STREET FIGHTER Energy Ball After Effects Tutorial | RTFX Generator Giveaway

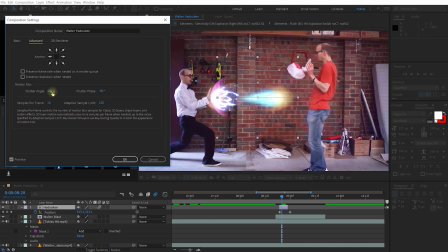511s
Now the shutter angle controls your frame rate to shutter speed ratio. And if you lower this, you're going to get less motion blur. So let's try 90 degrees. And you can see there's a bit less motion blur. Maybe I'll also lower it a little bit more, 60. And again, you can tweak this to taste.
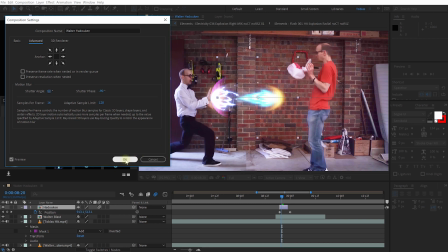527s
You can also add fake motion blur if you really wanted to, but I'm actually quite happy with that. Let's just rewind a little bit and play that snippet back.
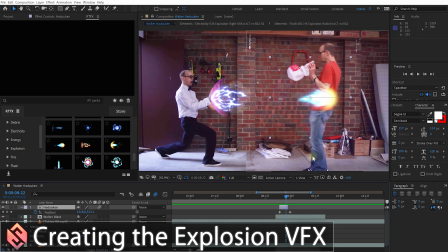536s
Cool, that's looking pretty good. So now we need to add the actual explosion to, well, make it look a little bit more energetic as I'm getting hit by that Hadouken. Now the RTFX Generator includes a full category for explosions, and these all actually look really cool.
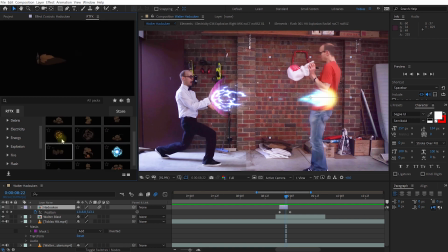551s
They're really smoky, fiery explosions. You can use one of those if you want to and, color grade it or tweak it. They all come with settings that you can change as well. I'm kind of liking this one here, this energy smoky effect. So let's come to the point where the Hadouken hits me right there. That's where I want to add the explosion.
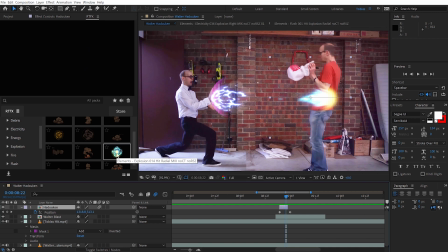569s
And let's simply double click the element in the RTFX Generator to add it into our composition.
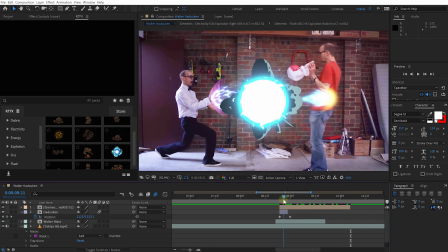575s
Let's come to the point of impact. There's the explosion. Starting a little bit early.
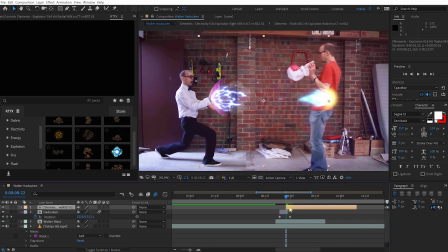580s
I kind of want it happening right there's when I want it appearing. I'm also going to move it over me and scale it down maybe just a little bit. And again, let's set the blend mode from normal over to screen. You can also change it to additive if you want some more energy, but you can see the impact happening right there.
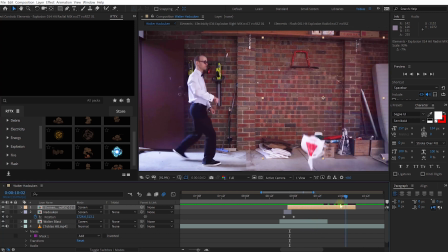598s
Yeah, that's looking pretty cool. I kind of like that effect.
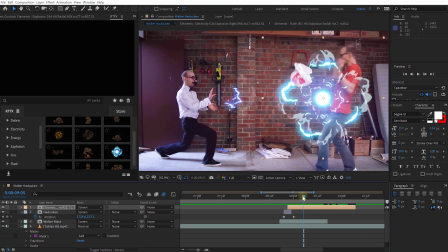601s
And if that's all you want, you can kind of get away with it, but I kind of want to add a few extra elements, a few extra explosions like sparks and other pieces kind of flying off, especially around my head and my shoulders, which is kind of poking out over the top or at the bottom. You could also just duplicate this explosion if you wanted to. By the way, let me just rename this one to explosion.
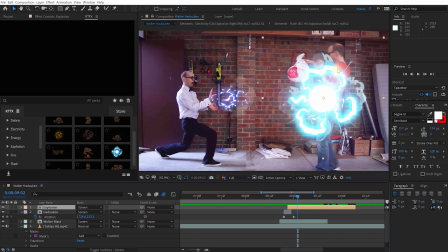620s
It'll just make a little bit more sense. But I'm just going to add a few other elements, just like energy, impact-y style elements to give this a little bit more zing. For that, again, you could come into the energy category and pull like a whole bunch of these ones out and add them into the explosion effect itself.
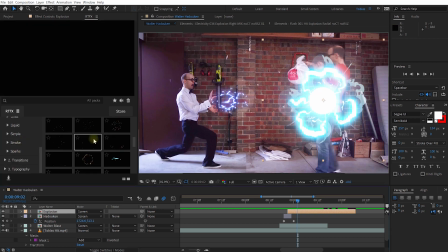636s
But I'm actually going to come down and come into the sparks category because I know there's a whole bunch of really cool effects in here that I can use. Oh, I'm liking these ones. They're actually kind of cool. So maybe I'll add this one for my upper body.
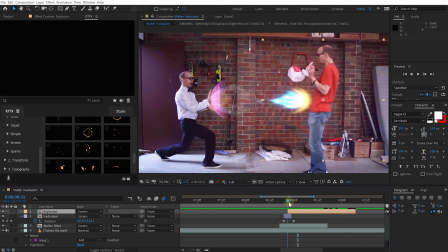648s
So maybe not at the first impact.
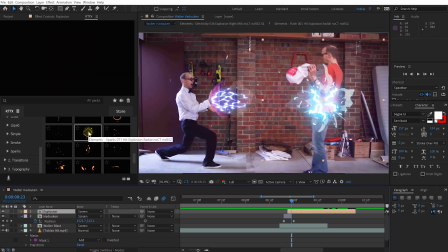651s
Maybe at this point, I want that element or this explosion element to appear on my upper body just to kind of add a bit to it. So again, double click the element in the RTFX generator to add it into our composition. Cool, there it is.
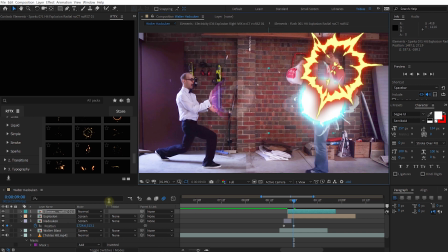665s
Again, let's just move this over a little bit, change the mode over to screen. I'm going to make this a bit smaller, just maybe right about there. Come back a little bit.
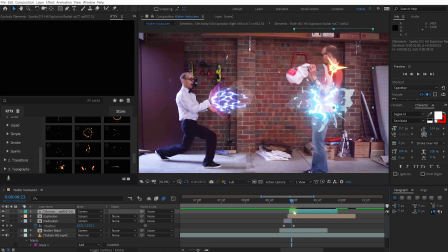676s
Starting a little bit too early. I kind of want it to happen maybe 1 or 2 frames after the main impact.
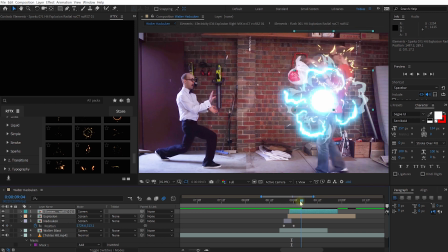681s
So maybe from right about, yep, that actually looks kind of cool. So I'm kind of liking that. And let's also add a few things for the legs. Yeah, maybe that going down the legs as this impact happens, because I imagine that this integration happening from this point forward.
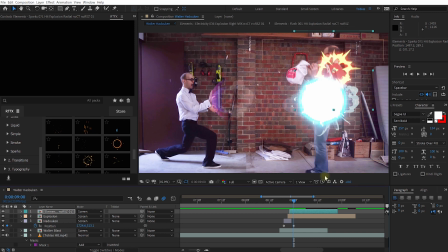696s
So I'm going to disintegrate in this direction upwards and downwards. So maybe this looks kind of nice, just sliding down my legs. So again, double click the element to add it to our project. Let's come back. And there's the element again, mode to screen.
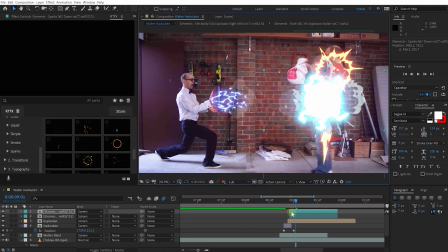710s
Size was almost good. I'm just going to scale it down a little bit, move it over, and again, maybe 1 or 2 frames in so it doesn't happen immediately. Maybe about the same time there. And again, just position it where you need it to. So it's kind of zapping down the leg to disintegrate.
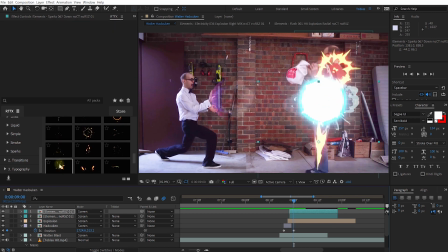727s
Cool, that's looking quite nice. And let's just keep adding some elements. Like this one looks really cool, so maybe I'll add that to the back.
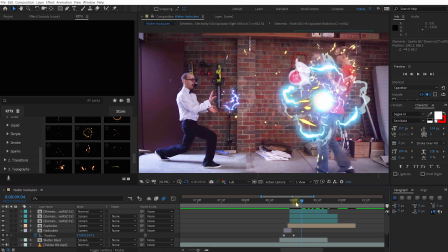734s
Again, just double click and add it into the project. Come back a little bit, mode to screen.
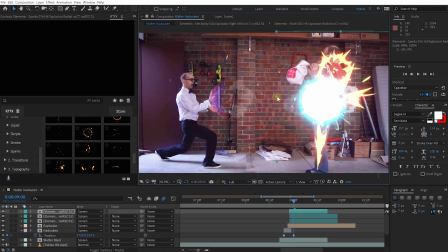740s
And again, feel free to add as many elements as you want to, tweak them in any way you want, scale them, rotate them, place them in any way that you want to kind of make this impact look nice and powerful. And I'd recommend just offset a few of them like by a few frames, just so they don't all happen at the exact same time.
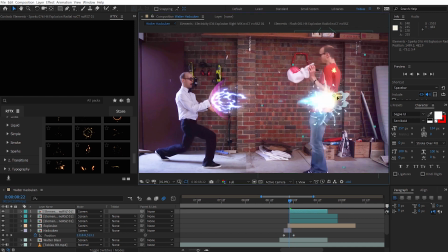756s
It'll just add a little bit to it.